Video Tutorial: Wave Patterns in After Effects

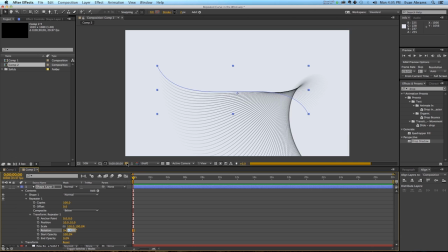(4:02)
And then lower yet to 1, to 0, and then into the negatives, we start to see spirals going this way, all right? So just keep those in mind, that we are at 2. Now if we start to use even finer control, you can see there's a lot of subtle variation here that even looks interesting.
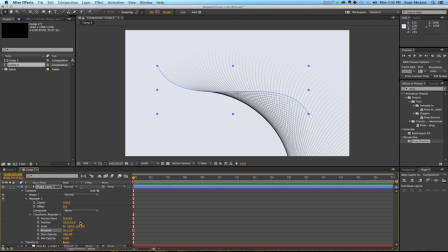(4:21)
All right, so we're setting that to 2. And we're setting the scale to 99. That means that each subsequent copy is going to be 99% of the first copy. And most of the animation is going to come through animating the offset, all right?
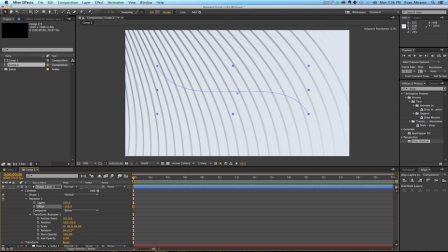(4:39)
And that's going to cause things to look like they're spiraling through and towards the camera, okay? So let's start off with an offset of 0. We've created more or less the look we're after right here with this sort of tube of overlapping undulating stuff that is
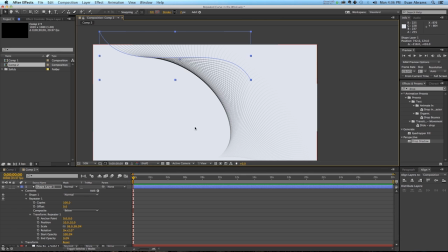(4:56)
very complicated, it's very interesting, and now we just have to animate it to really bring out some of those qualities that we're interested in. All right, so the position, we're fine with it hanging out here.
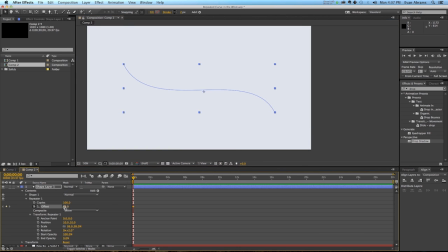(5:07)
We're going to animate the offset for sure from something like maybe like 100 to here at 10 seconds, we would like it to be at negative 100. So it's got a long time to sort of cruise through and do some things and undulate.
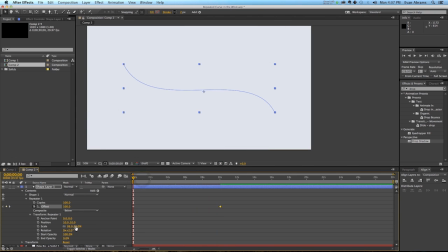(5:24)
That's totally fine. And on the way through, our current value for position, let's subtract this a little bit. Let's go 8 and 8. And when it ends, I would like it to end at 12 and 12. So the in-between value would be 10 in there somewhere. Okay.
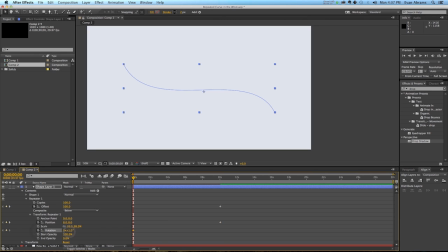(5:41)
The rotation, let's start it off at 1, and let's have it end. Let's have it end at 3. So somewhere in the middle, it's going to cross through that number 2 that we were interested in. Now the scale, likewise, I'd like to start at 101,
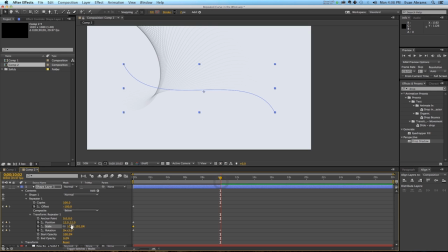(5:58)
and I would like it to end very neatly at 99, like this. So that means that that is going to be constantly changing as it spirals through. Cool. Now the last thing I want to sort of do to this path is to animate the path as it's coming through from
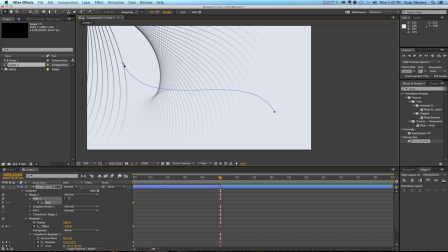(6:15)
being an S-curve at the beginning to being a regular sort of curve, just curving up gently in this direction. So, as it goes, the curve is changing, a lot of the properties are changing, and everything is moving.
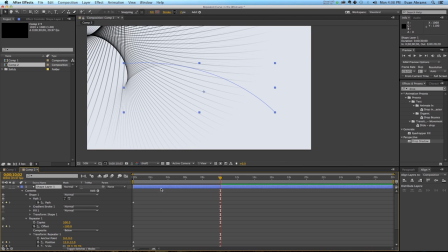(6:30)
Now we're also going to do some things to the regular properties, like the position, the scale, and rotation. So call those up by hitting P, S, and R. So its ending position, I think, should be somewhere off here, and its beginning position should be somewhere over here.
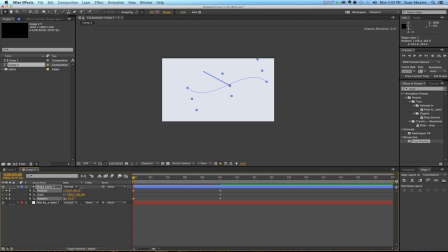(6:47)
You can change the rotation angle to be a little bit like this, you know, 32 degrees. So as it comes in, everything is changing. And as it ends, we would like it to be at perhaps like a negative 32 number.
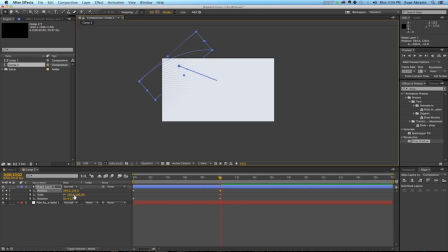(7:03)
Okay, so we're just gonna take this, drag a little bit further like that, okay? The scale, we're gonna make it a little bit bigger as it ends. So it starts at 100, ends at 116. So everything is growing and getting interesting.
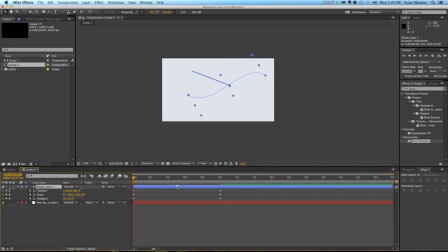(7:17)
And it has constant movement as it's coming through. Cool. And that should be about it to create something interesting and weird.
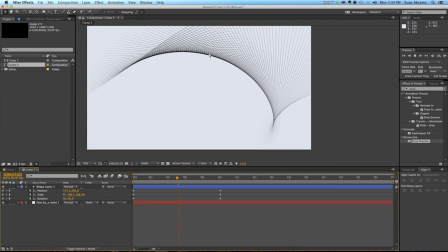(7:26)
So this pattern continues to push and move through and be very confusing and undulating.
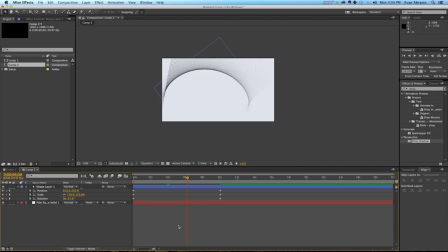(7:33)
However, the big thing that we want to do with this is really to get these patterns, right?
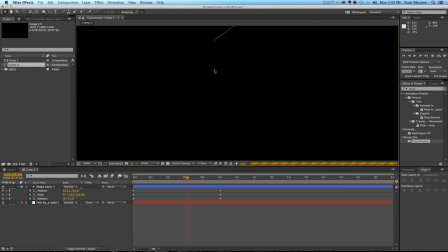(7:38)
And these patterns are caused simply by the overlap of lines many,
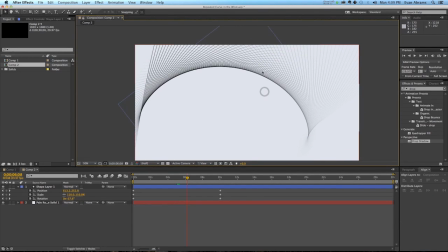(7:44)
many times, and it creates the illusion of depth and space. And that illusion is helped greatly because of the gradient that we put on that fades into the background, and that the older pieces are transparent and the newer pieces are opaque.
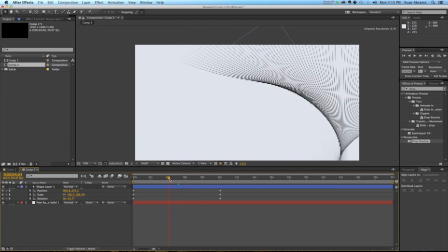(7:59)
So it makes them seem like they're more in the foreground. It's adding depth and character to this piece. But all in, that's all you need to do to smooth this thing along.